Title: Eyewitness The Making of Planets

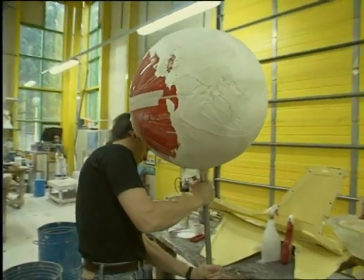(0:01)
Fitting an entire solar system into the museum presented a real dilemma to the team.
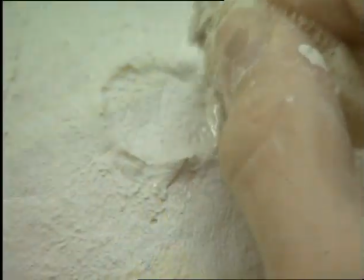(0:06)
Should the planets be created by computer or by hand? In the end, both techniques were used.
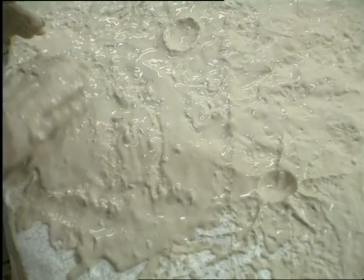(0:18)
The models proved to be the best way of showing surface detail.
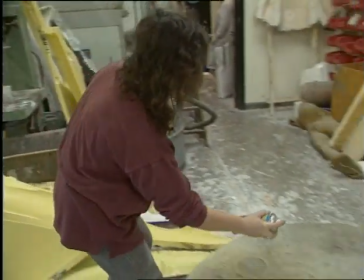(0:26)
Creating a single miniature planet took days of sculpting, moulding and painting.
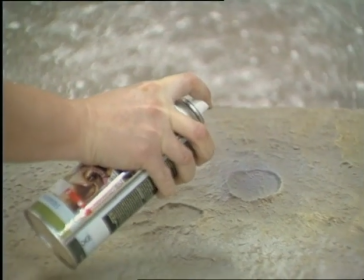(0:33)
Countless craters were painstakingly added.
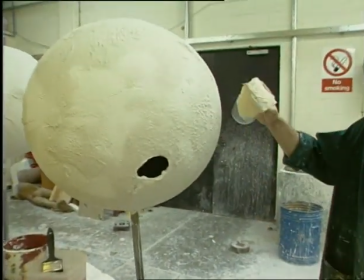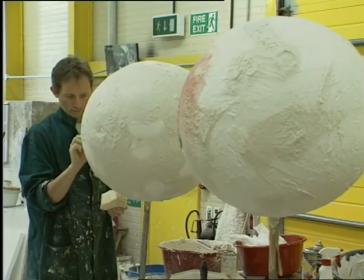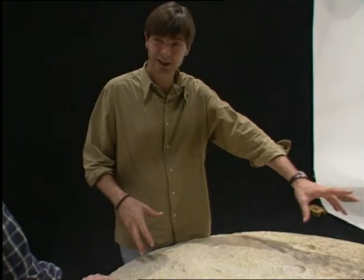(0:47)
My idea was to get through some sort of smoke clout, you know, so the smoke whites out, so you put a liquid on.
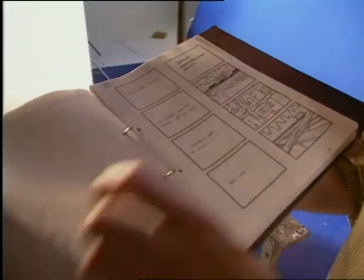(0:53)
The addition of lighting and a careful camera move completed the effect.
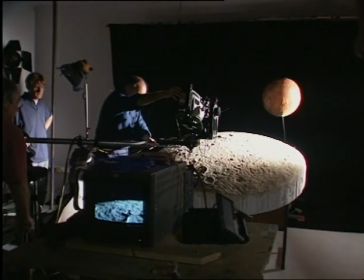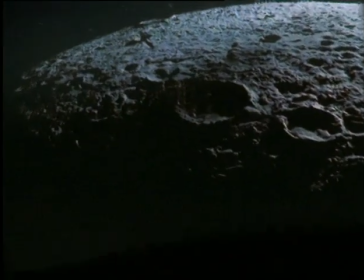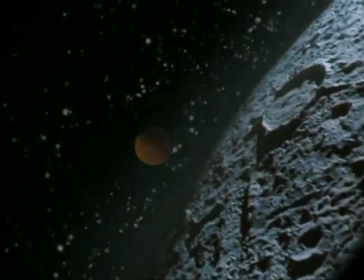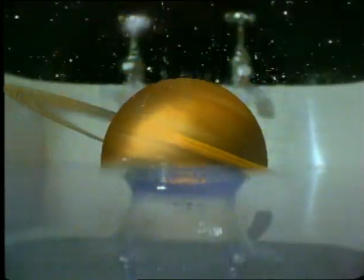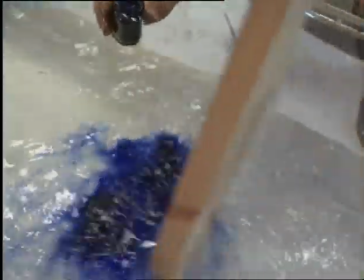(1:22)
The idea that a planet, Saturn, is so low in density that it would float in water led to an inventive and complicated sequence.
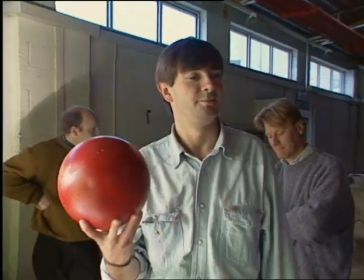(1:30)
The red ball was just a guide to create the splash.
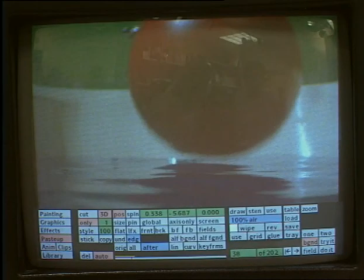(1:39)
Later to be replaced by a computer-generated image.
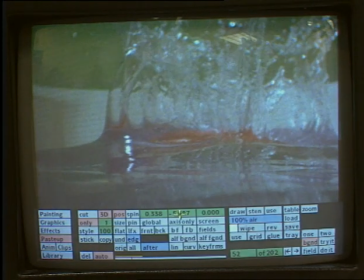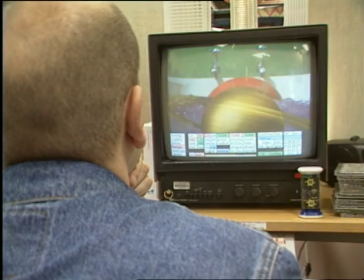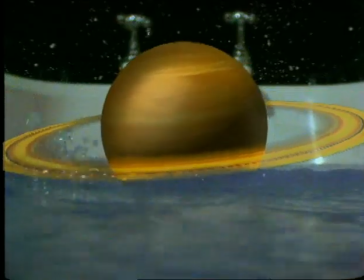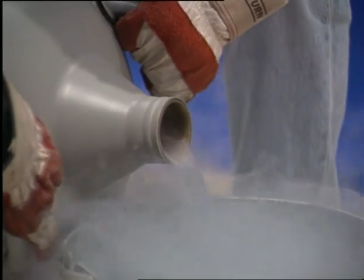(2:00)
To illustrate dramatic conditions on the freezing night-time surface of Mercury, an apple was submerged into liquid nitrogen.
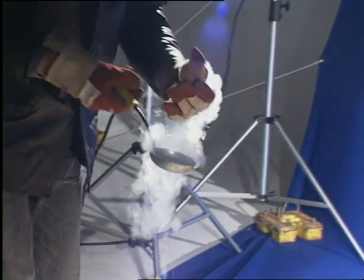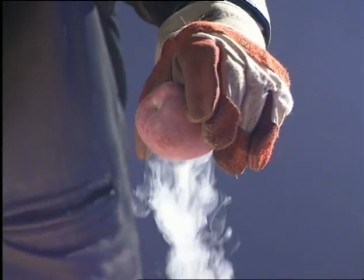(2:17)
a slow-motion camera again captured the results
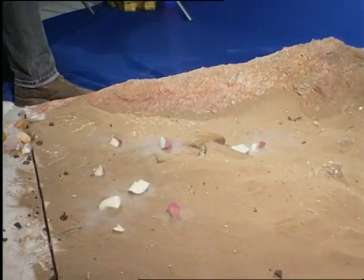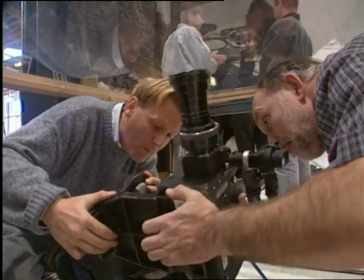(2:27)
having explosive situations in the studio is not to be recommended but to create the solar system
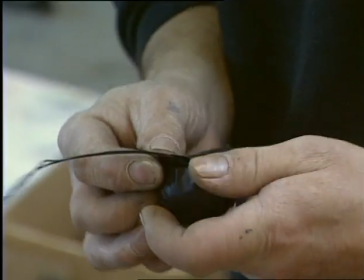(2:33)
a big bang was unavoidable a ballistics expert provided strict guidance and supervision
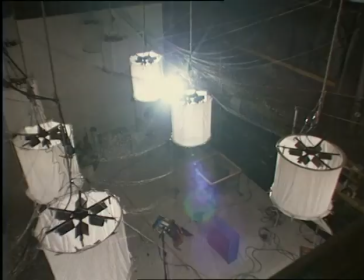(2:40)
The camera was protected by a sheet of high-strength glass. Above this, the suspended explosive was detonated.
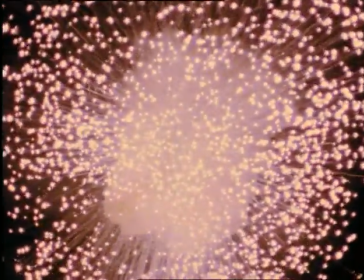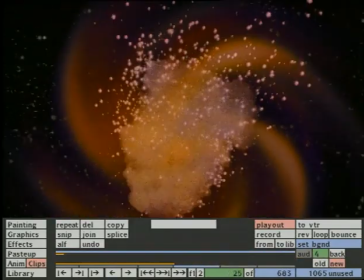(3:01)
The graphics department was called in to make the final intergalactic additions, painting in the first moments of the solar system frame by frame.